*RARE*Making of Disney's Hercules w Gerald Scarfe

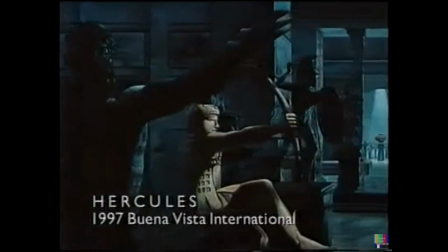272s long ago in the faraway land of ancient greece there was a golden age of powerful gods and
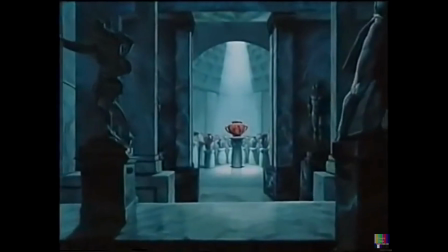279s extraordinary heroes and the greatest and strongest of all these heroes was the mighty hercules
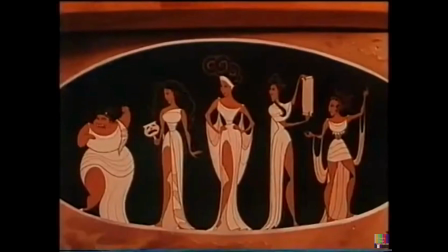286s but what is the measure of a true hero now that is what our story is listen to him he's
tragedy lighten up dude well i come out sporadically i mean a lot of it is done by me sending drawings across i would i will
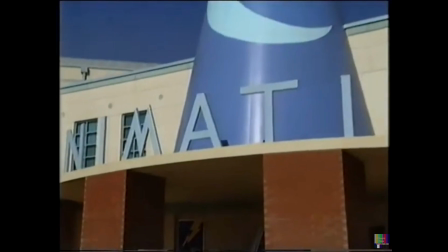305s
work uh for maybe a month on a batch of drawings and then maybe i'll come with them or maybe i'll send them randy
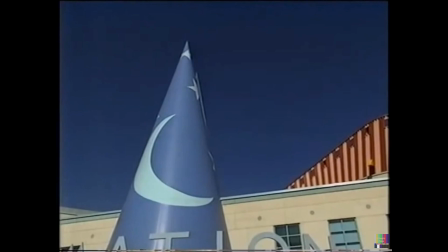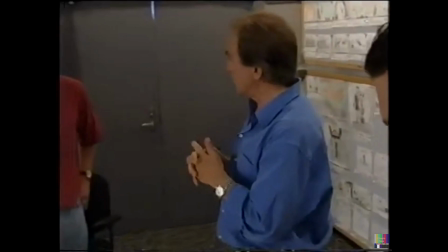319s
i just i wanted to go over this business when you with young herk you remember i kept saying to you these feet are too big these
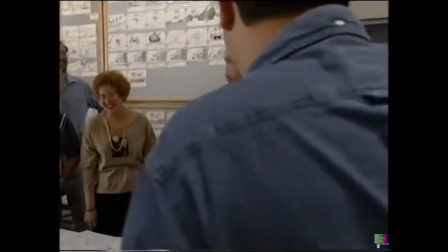328s
calves are too bulbous and i sent you drawings and you took no notice at all
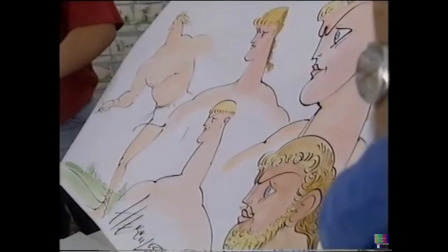337s
I wanted to really push the shapes and the proportions like you do in your drawings. And part of it, too, was just to emphasize his awkwardness.
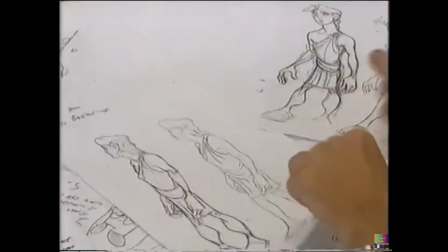345s
You know, when I was a teenager, I had a size 11 foot at 5'7 or whatever I was, you know.
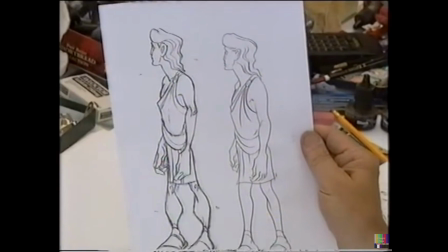349s
I felt that Randy, the animator, was making the feet far too big and making the calves far too bulbous.
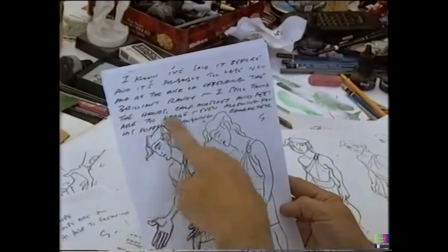362s
in fact here's a note to randy at the risk of offending the brilliant randy i still think the hands calf muscles and feet are
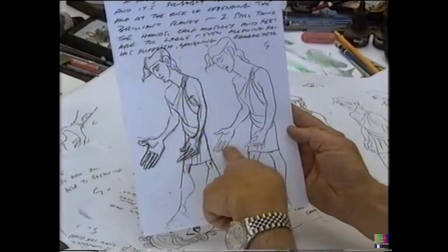370s
too large so i'm continually trying you see this large hand here and i've taken it down to that size and maybe these large feet will get through into the
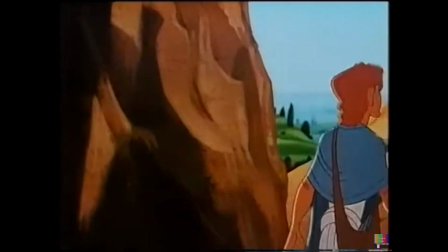377s
movie
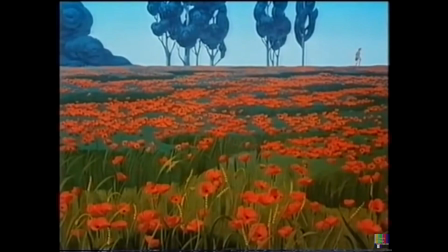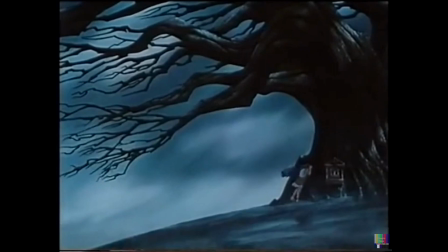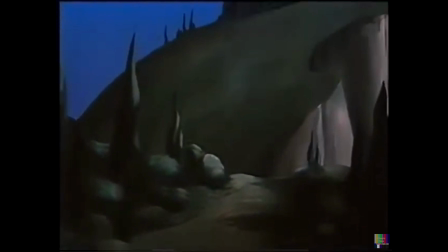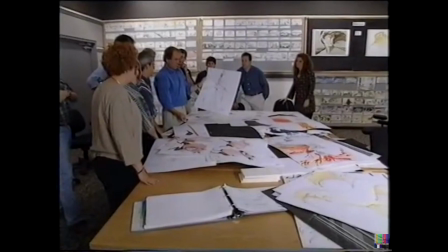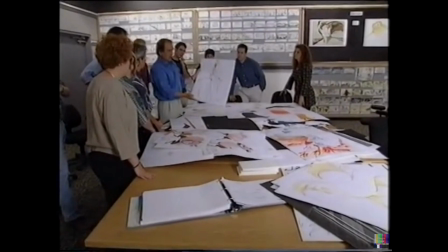410s
i've been able to see the process right the way through i not only make the designs i
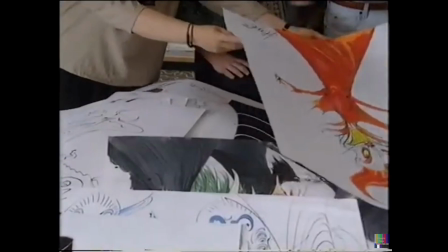415s
help the animators through their various stages there are about 12
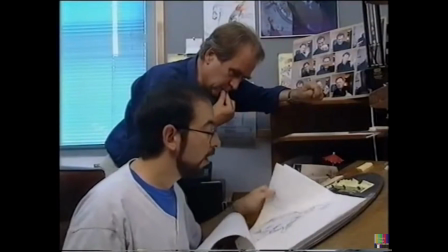420s
or 14 supervising animators and each one takes a major character they
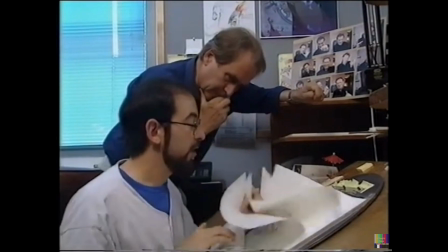425s
then liaise with me and we decide how that character will move walk talk
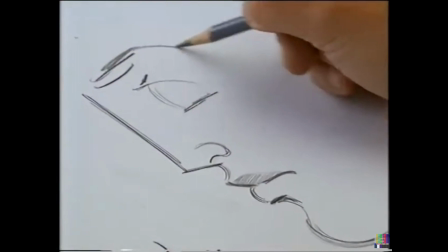429s
there are 24 frames per second the main animator draws the main drawings the in-betweeners do all the little boring drawings
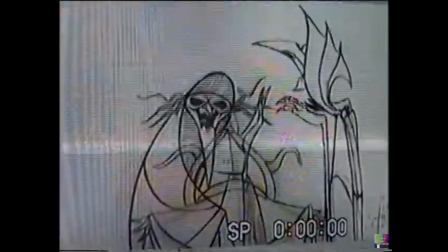440s
in between those rough animations are then filmed and when they're finally doing the right sort of action
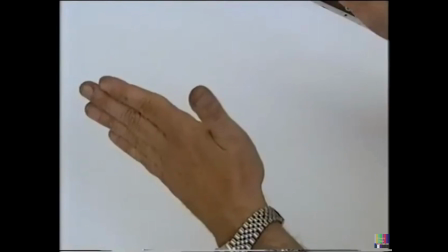445s
it is then passed to the cleanup department they place a piece of paper over
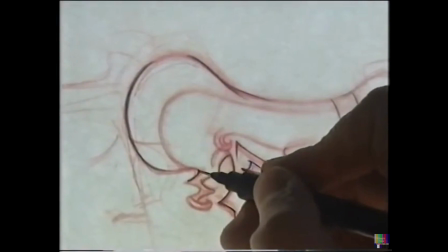451s
the top of the animator's drawings and they trace with a very precise
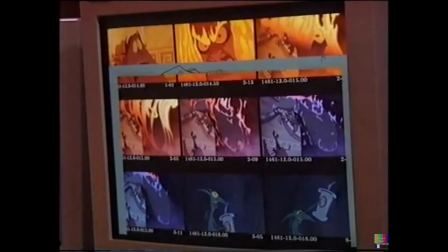456s
line the animation underneath after that it goes
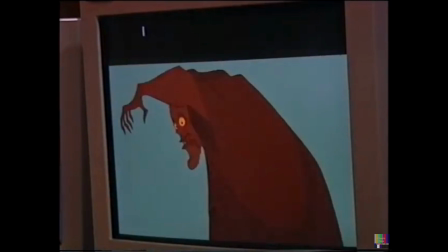461s
on to tape in the computer and it's then colored in the computer i
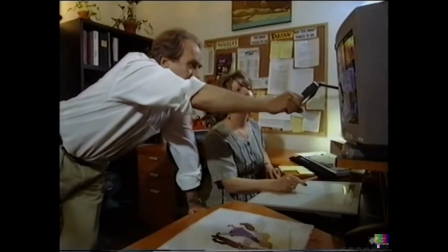467s
don't know whether it's going to work but I am trying at every stage of the movie to intervene right the way through. So I hope ultimately that it shows in the movie. I hope there is a unity and a one-world feeling to it.
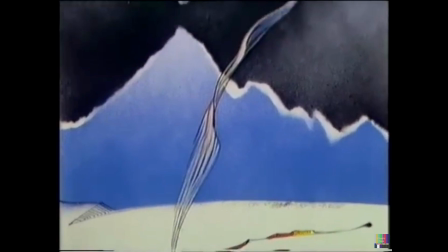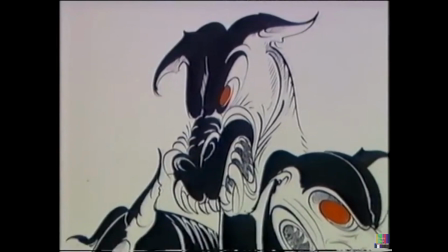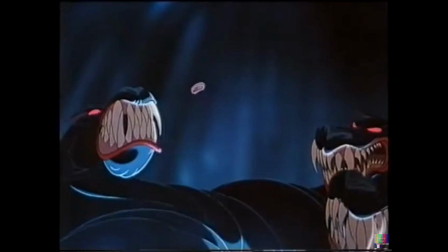492s
He was really a seminal artist in terms of defining the style of this movie.
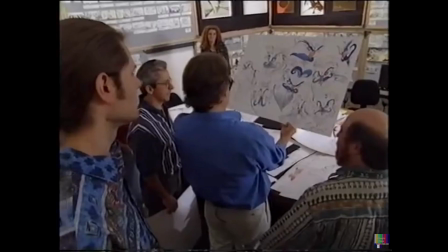500s
If he'd just come in as an inspirational artist, they would have slipped back to doing what they were comfortable with.